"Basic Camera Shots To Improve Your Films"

For this, I'm going to brush over it pretty quickly because we have a full episode all about movement that you can find in the notes below, but let's cover the basics.
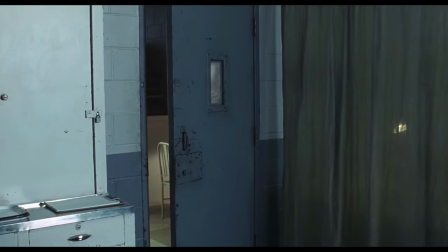8:20 First is the pan, which is moving the camera on a horizontal axis from left to right or right to left.
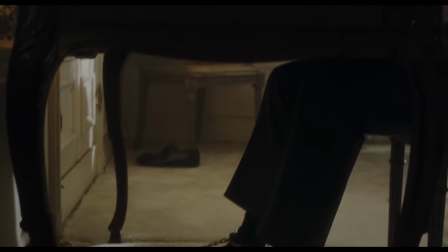8:25 Then the tilt, which is moving the camera on the vertical axis up and down.
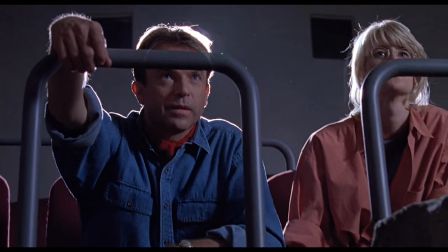8:29 Then we have a dolly move, which is when your move employs the use of a camera dolly, often on tracks.
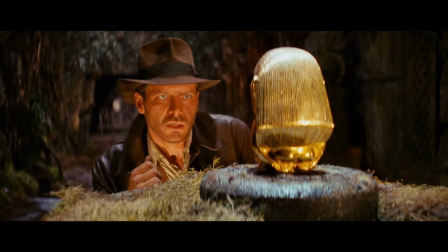8:35 Some of the greatest dolly shots can be seen in Spielberg films. The way the man uses the dolly is just straight up musical.
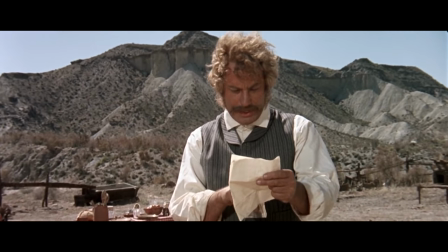8:41 Next is the zoom, which can move us toward a subject or away, like a dolly, but with a much different feel with the background staying static.
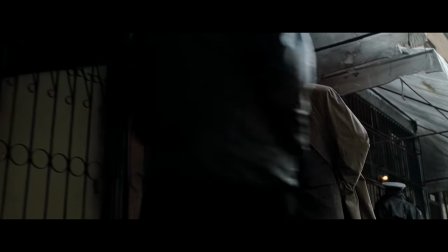8:49 Then we have tracking, which is just tracking with the subject, like a walk and talk. 1917 is pretty much just one long tracking shot.
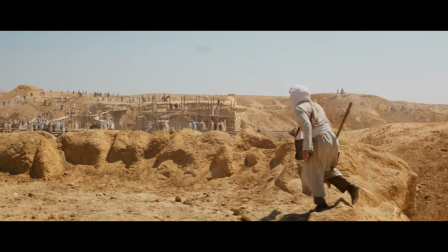8:56 Then we have the crane shot or boom shot. This is the smooth vertical movement by way of a crane jib or boom arm on a dolly.
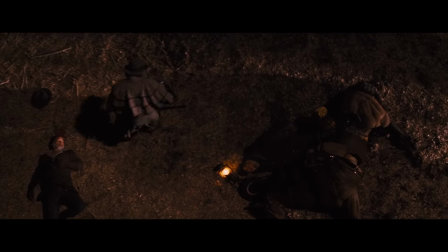9:04 These can be great for establishing shots, dramatic reveals, or big punctuations. Again, if you want to dive more into movement, check out the episode in the notes below. And our last factor is the focal length. Now this is a bit more of a subjective thing. it's something that will alter depending on what you want your audience to feel. But your focal length will change the feel of your shot quite a bit. For instance, a close-up of an actor's face on a long focal length, meaning more zoomed in,
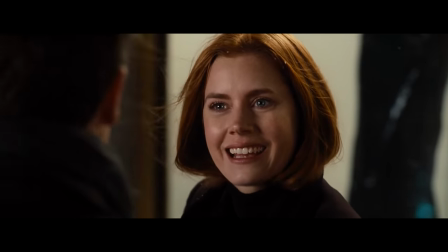9:31 is going to feel completely different than a close-up on a wide angle or zoomed out.
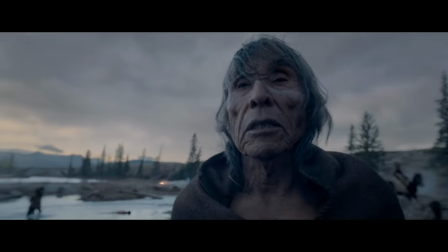9:36 The Revenant has a lot of close-ups in wide angle.
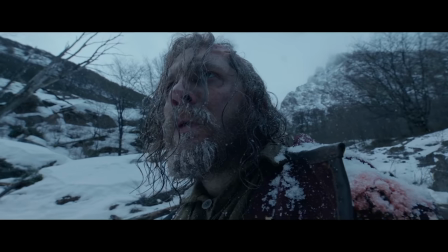9:39 This sort of lens will elongate the face, maybe distort, and give more of an uncomfortable feel, whereas a longer lens will compress the face and maybe give it more of an attractive view.
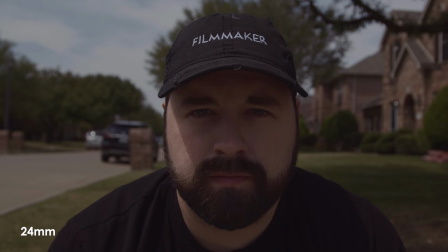9:47 And that idea of compression goes for the background as well. If we shoot Josh here with a close-up at 24mm vs. 105mm,
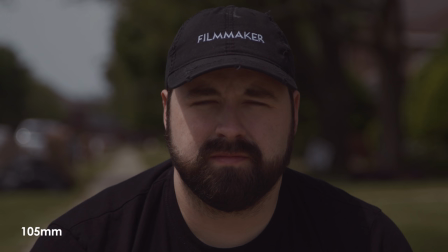9:55 you can see how different that background is going to feel in these two shots.
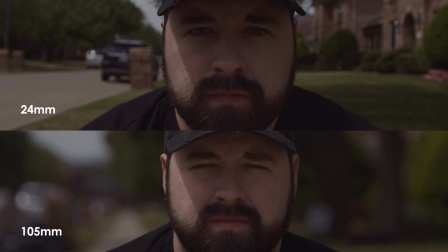10:00 The wider lens will open up the world while the longer lens will close it in, make it more claustrophobic, or just wash it away and make it all about that character in your shot. But that is an overview of the basic things that make up a shot for me. Of course, there is one other important factor that you would decide on before you ever got to any of that, and that's aspect ratio.
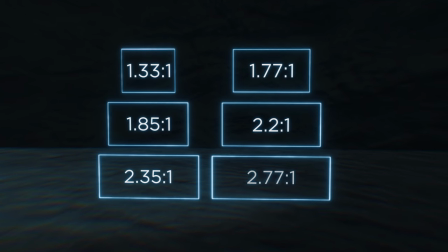10:19 We may do an episode all about aspect ratio in the future, but the aspect ratio you choose will completely alter the way your composition will feel, or work entirely, from the more squared look to the wide.
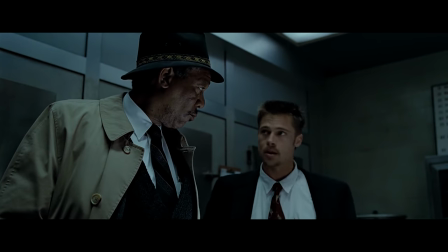10:31 Why you would choose one over the other varies, but it's mostly subjective.
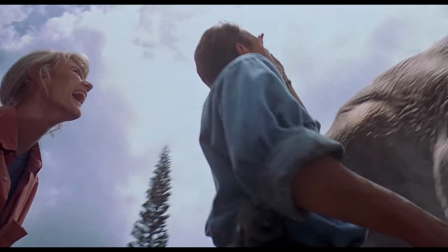10:34 Though Spielberg did choose a more open 185 aspect ratio since he wanted more height for the dinosaur,
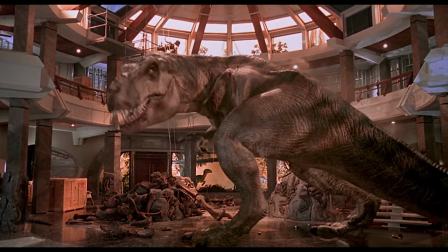10:40 so that was a practical and obvious choice for that subject matter.
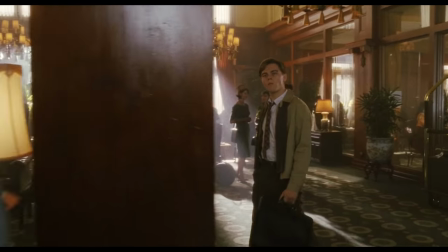10:44 But then again, even the depth of field you choose or filter you may have on your lens is going to change how it all feels, so we definitely could keep going, but we're going to leave it at that for now, the basic tools for constructing your scene. Or to go back to my early analogy, the basic words you have to construct your sentence.
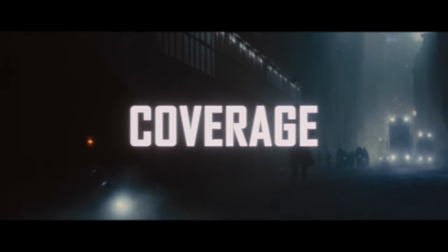11:01 Now next week we're going to get into using these tools to put together our scene, but until then, if you aren't subscribed, consider doing so and hit the bell so you're notified when we put up new content. You can also find our social media links below and link to the gear that we use to make this show. But that is it, and until next time, don't forget to write, shoot, edit, repeat.